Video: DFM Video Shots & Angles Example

Cool. Welcome class. So this is an overview of camera movements.
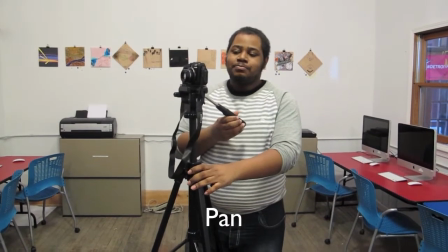So first up we have the pan, which is pivoting the camera from left to right.
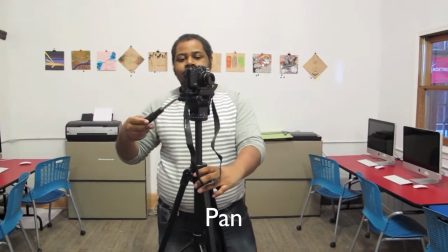And again, left to right.
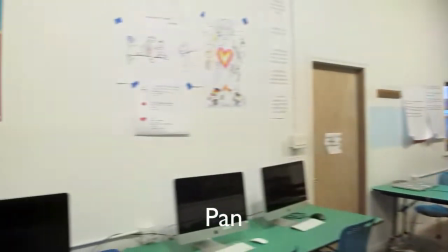Next up we have a tilt, which is pivoting the camera up and down.
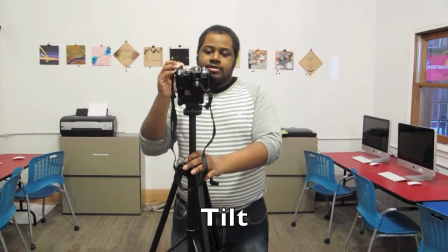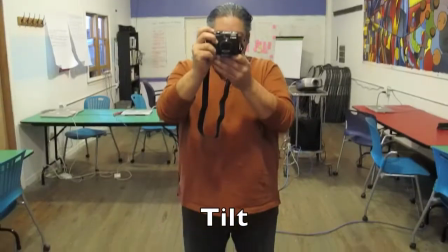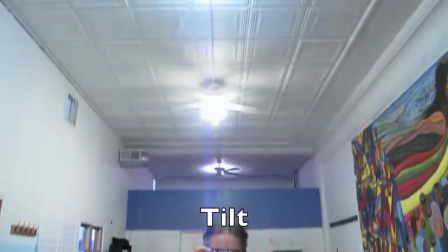Next up we have a crane, which is moving the camera up and down.
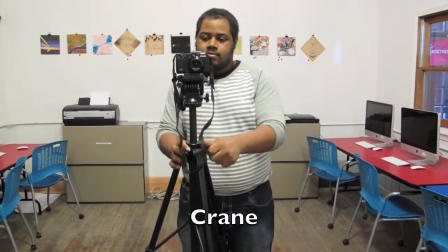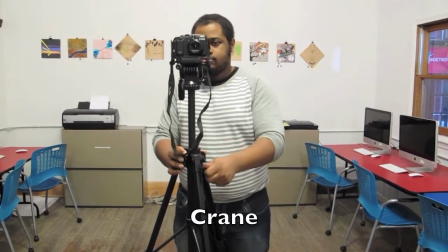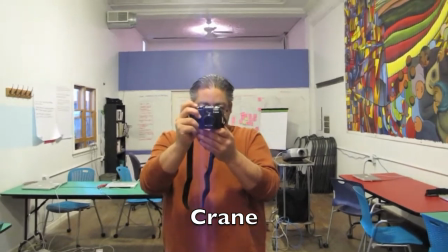We also have the dolly, which is moving the camera back and forth.
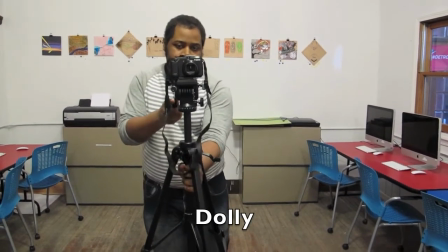Cool.
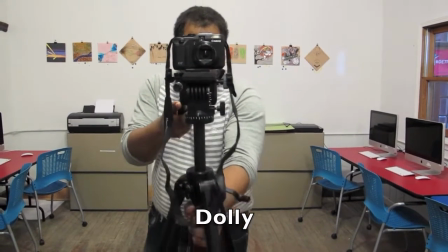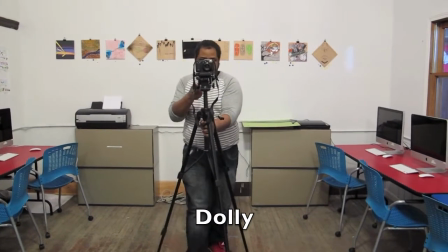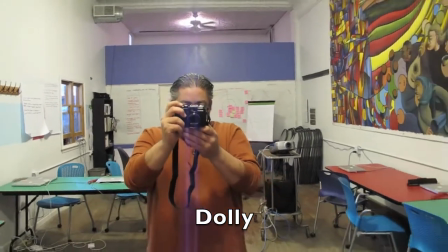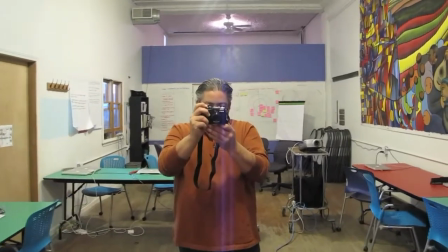We have the truck, which is moving the camera left and right.
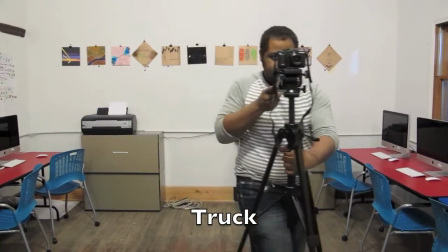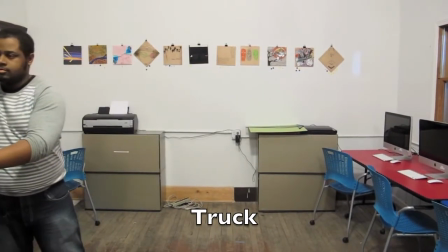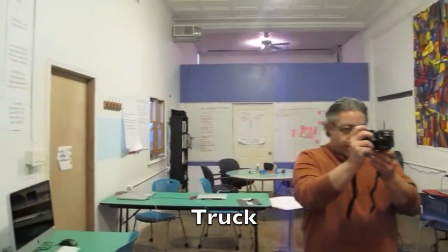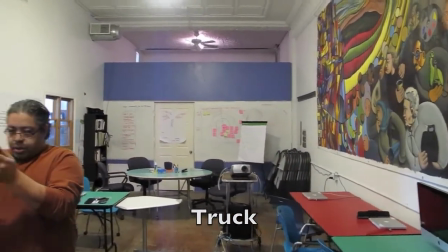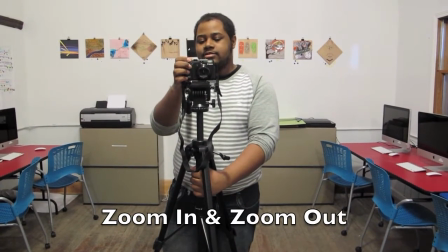And then we have zooming in and... We have zooming in and
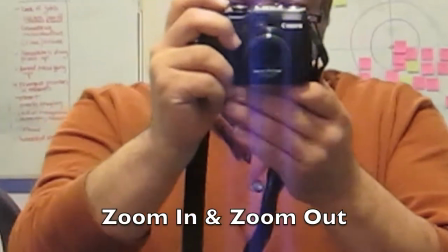zooming out. Then last up we have tracking, which is following the sublet with your camera.
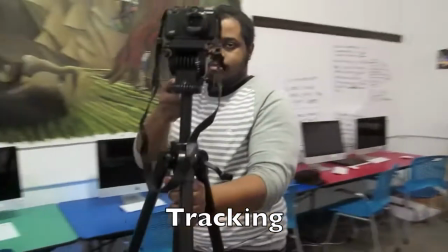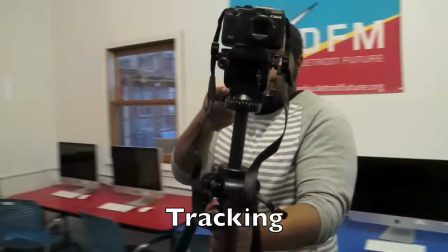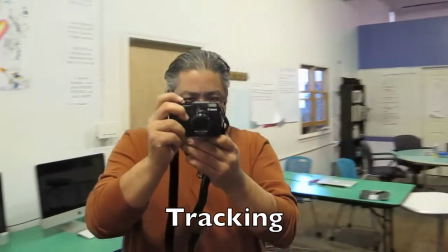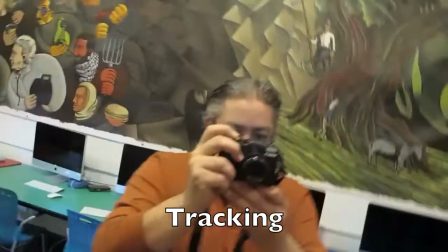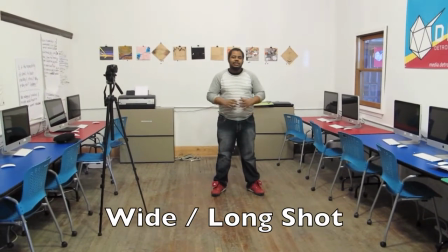So now we're moving on to sots and angles. And this is a wide sot, also known as an establishing sot. Take note that it's an establishing setting because you see me and the background and how we correlate.
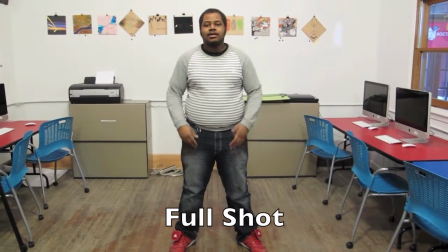So the next sock is a medium sock, or a full sock,
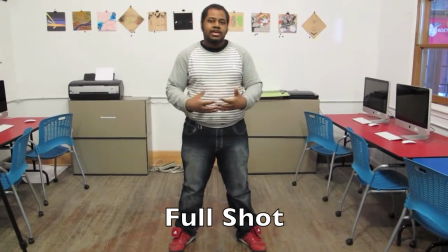which is a bit closer than a long sock, and it's more so about the body and getting body movement.
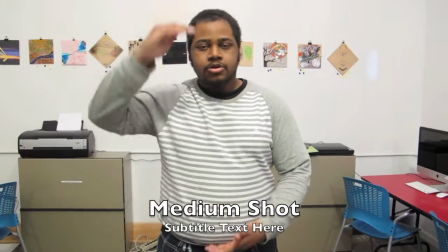So this is a waist-up medium sock, or a waist-up full sock, and it's more so, like,
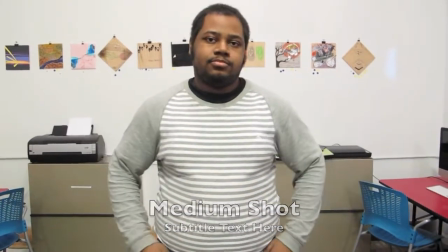constituted on, like, my torso and my body. So this is the close-up, which is all about getting detail,
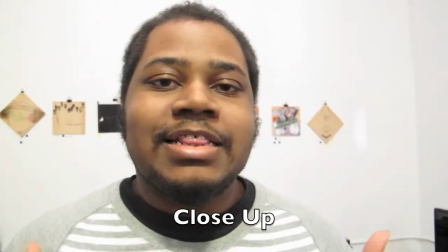and especially facial detail, and getting the emotions that come across with your face.
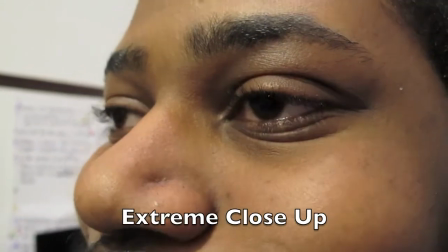So the extreme close-up is super in-depth, and is about getting extreme detail on a tiny subject.
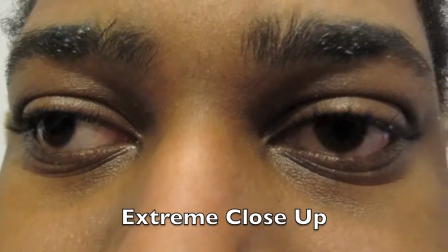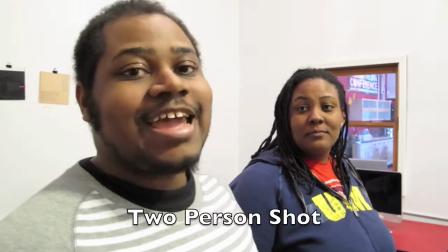Cool. So this is getting to camera angles, and more on sots.